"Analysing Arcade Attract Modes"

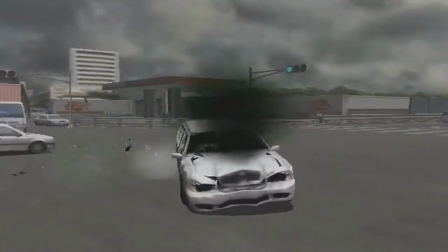254s
If I wanted to make an aggressive driving game, this just isn't the way I'd go about it. Take a look at Burnout.
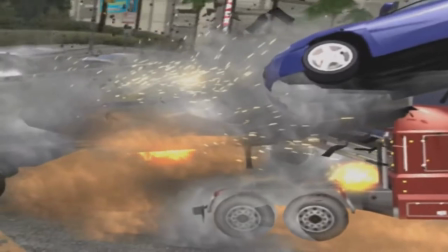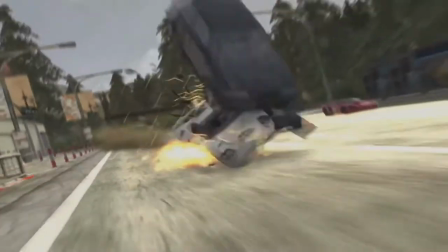267s
I suppose the appeal of causing insane crashes in Burnout is similar to the appeal of Thrill Drive, albeit it's done in a darker tongue.
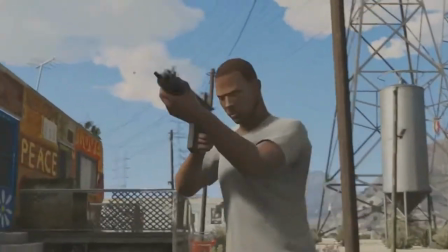274s
To describe the appeal more thoroughly, it's like the appeal of GTA. We wouldn't want to commit crimes, but it's okay if a fictional character is doing it for you.
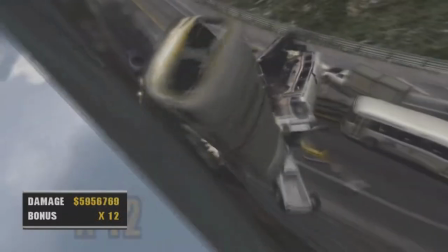283s
We don't want to cause real-life car crashes, but it's okay to do them in a simulated environment.
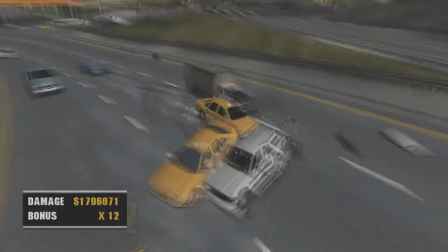287s
While the cars don't do double backflip 540 spins on impact causing a massive pileup in the process, it's something.
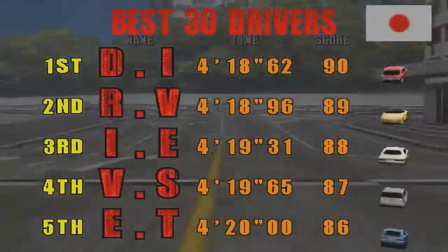294s
One of the first of its kind. I assumed it worked, because there were two sequels to this and they're presented in the exact same way.
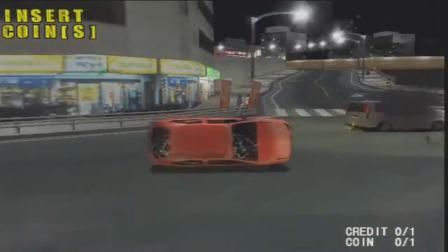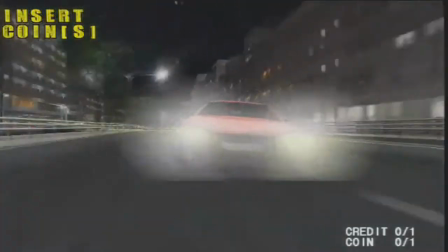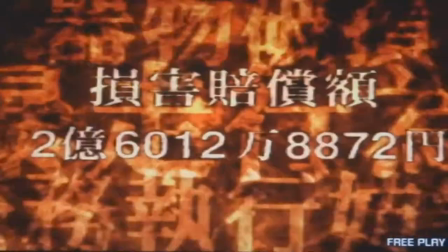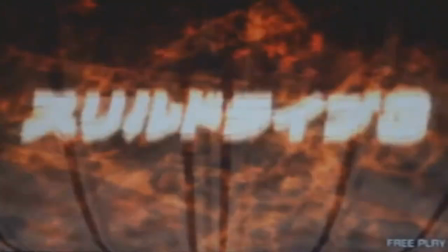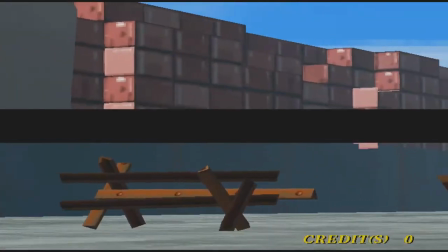328s
The last game I'll touch on is Namco's Tokyo Wars, one I've actually played in the arcades.
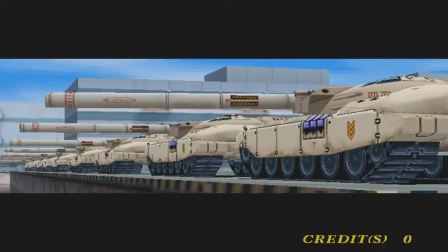334s
The intro cross cuts between white tanks moving into defensive positions while green tanks slowly emerge from a bridge.
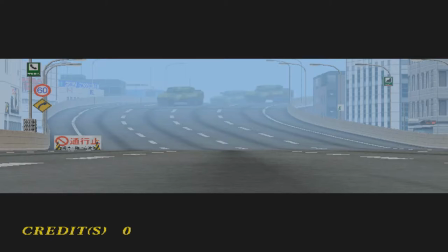340s
The camera is zoomed in slightly. The more a camera is zoomed in, the more objects can clutter the frame.
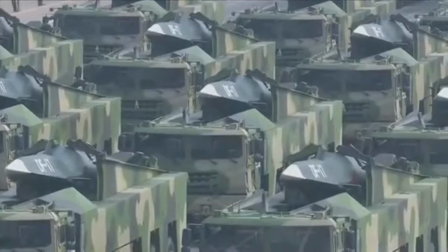346s
Not sure if claustrophobic is the right word to use, but when objects clutter a zoomed frame you can't see the spaces in between objects as well.
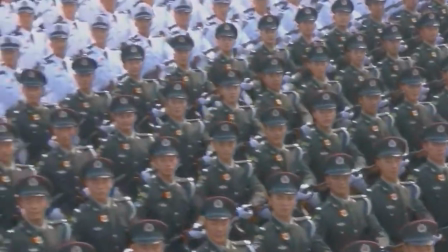353s
They look too close together, feels uncomfortable. The frame is cluttered over time because it's an endless line of tanks.
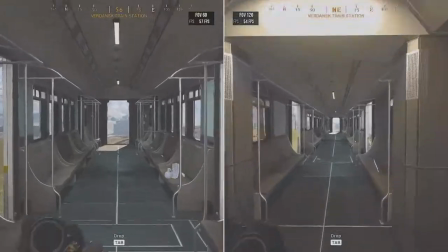361s
Furthermore, the zoom itself creates a low field of view. Now when you play games with a high field of view, moving towards objects feels faster than it should do.
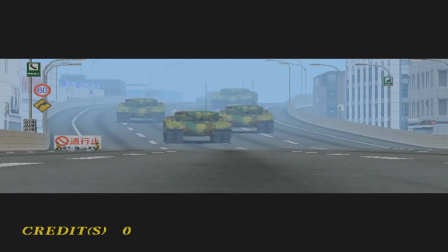369s
Here, because it's lower, the tanks approach the camera slower, but since it's anticipated, it feels more like an impending doom.
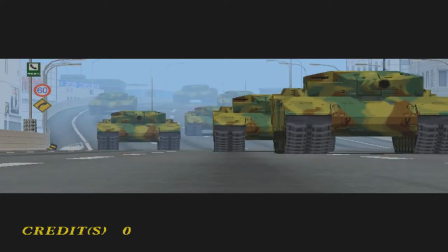377s
As soon as the leading tank gets close, the ground shakes like we're really there. there. We can't move, so we're definitely going to get crushed by one of them.
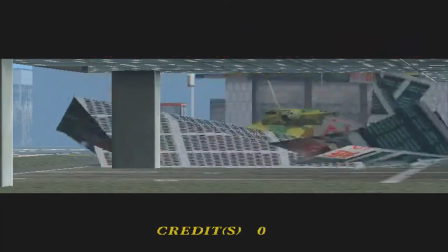384s
It's like we have the point of view of a helpless civilian in the middle of this hectic battle. To support this theory, there's a previous shaky shot of green tanks passing by.
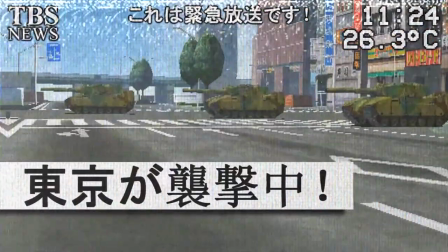392s
It reminds me of news footage seeing things through the lens of a camera, so people are down there in the battlefield.
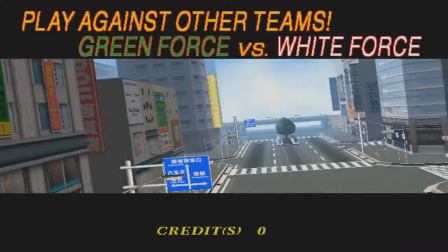398s
Also it plays at 60fps to have that real life motion to it. Despite the gameplay being very arcadey, the presentation is very tense.
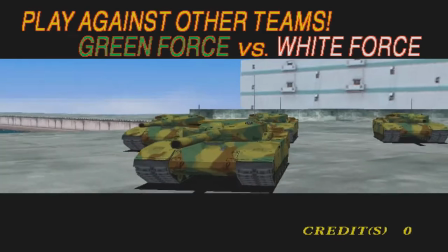406s
I felt like I was part of something really important, something that could make a difference. The heavy beat of the music and the early build-up of tension really helps here.
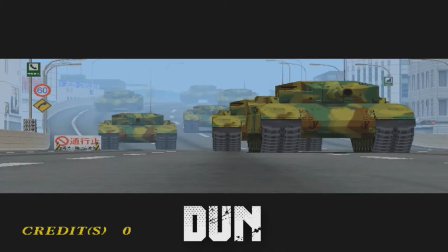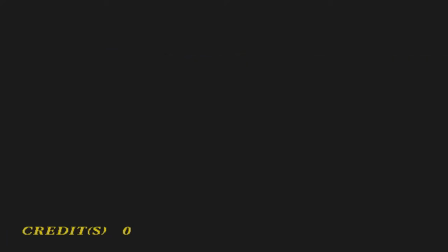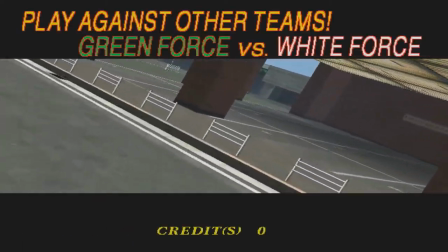427s
To top all of this off, overthinking the scenario makes it a lot scarier than it should be.
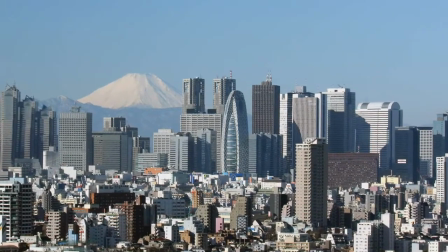433s
Tokyo is one of the largest cities in the world, home to 37 million residents as of 2020.
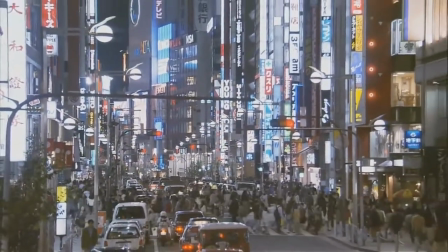438s
It's also one of the largest urban economies in the world. Imagine all of this destroyed in a tank battle.
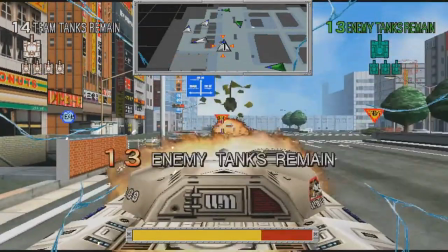444s
Think about how that will affect not only Japan but the rest of the world.
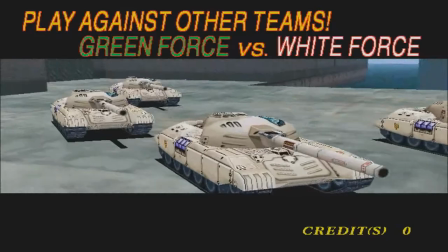447s
The two sides are identified as green and white forces, but research suggests that they're similar to Japanese Type 90s and Soviet T-72s.
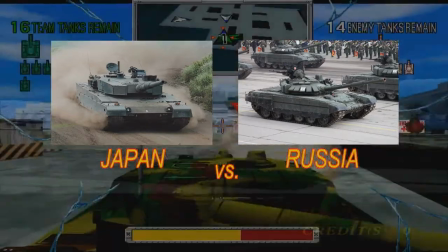455s
So yes, one can argue this is Japan vs Russia, both are not far off in population.
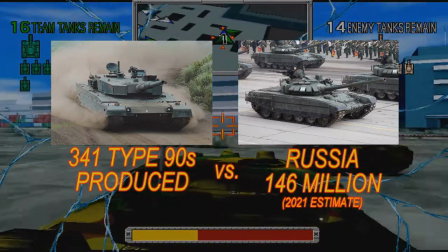460s
But the dooming historical fact is that only 341 Type 90s were produced throughout its production history, while there were over 42,000 T-72s.
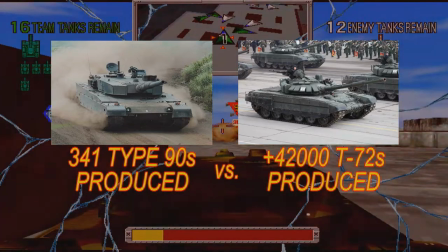469s
So unless Japan has overseas support, in a tank battle, Japan were outnumbered from the very start,
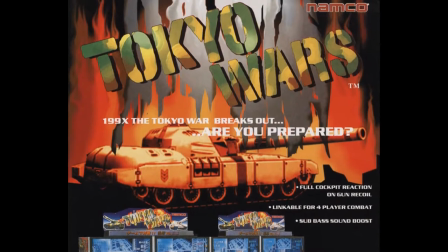475s
but this is set in 1990x, An unpredictable year for an unpredictable future.
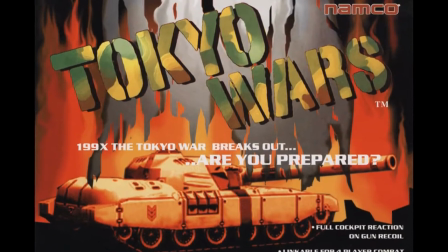480s
I guess anything can happen. And there you have it. Three attract modes that can get people's attention. A piece of media nobody really talks about nowadays. I mean, any piece of media can be analyzed. Sometimes, too much. Take the film poster for Jaws.
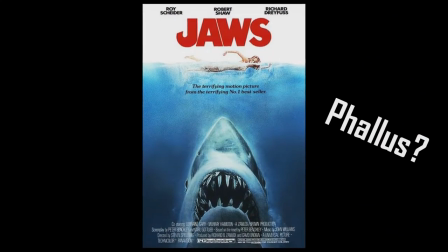499s
Is the shark a phallus? Some people might think that.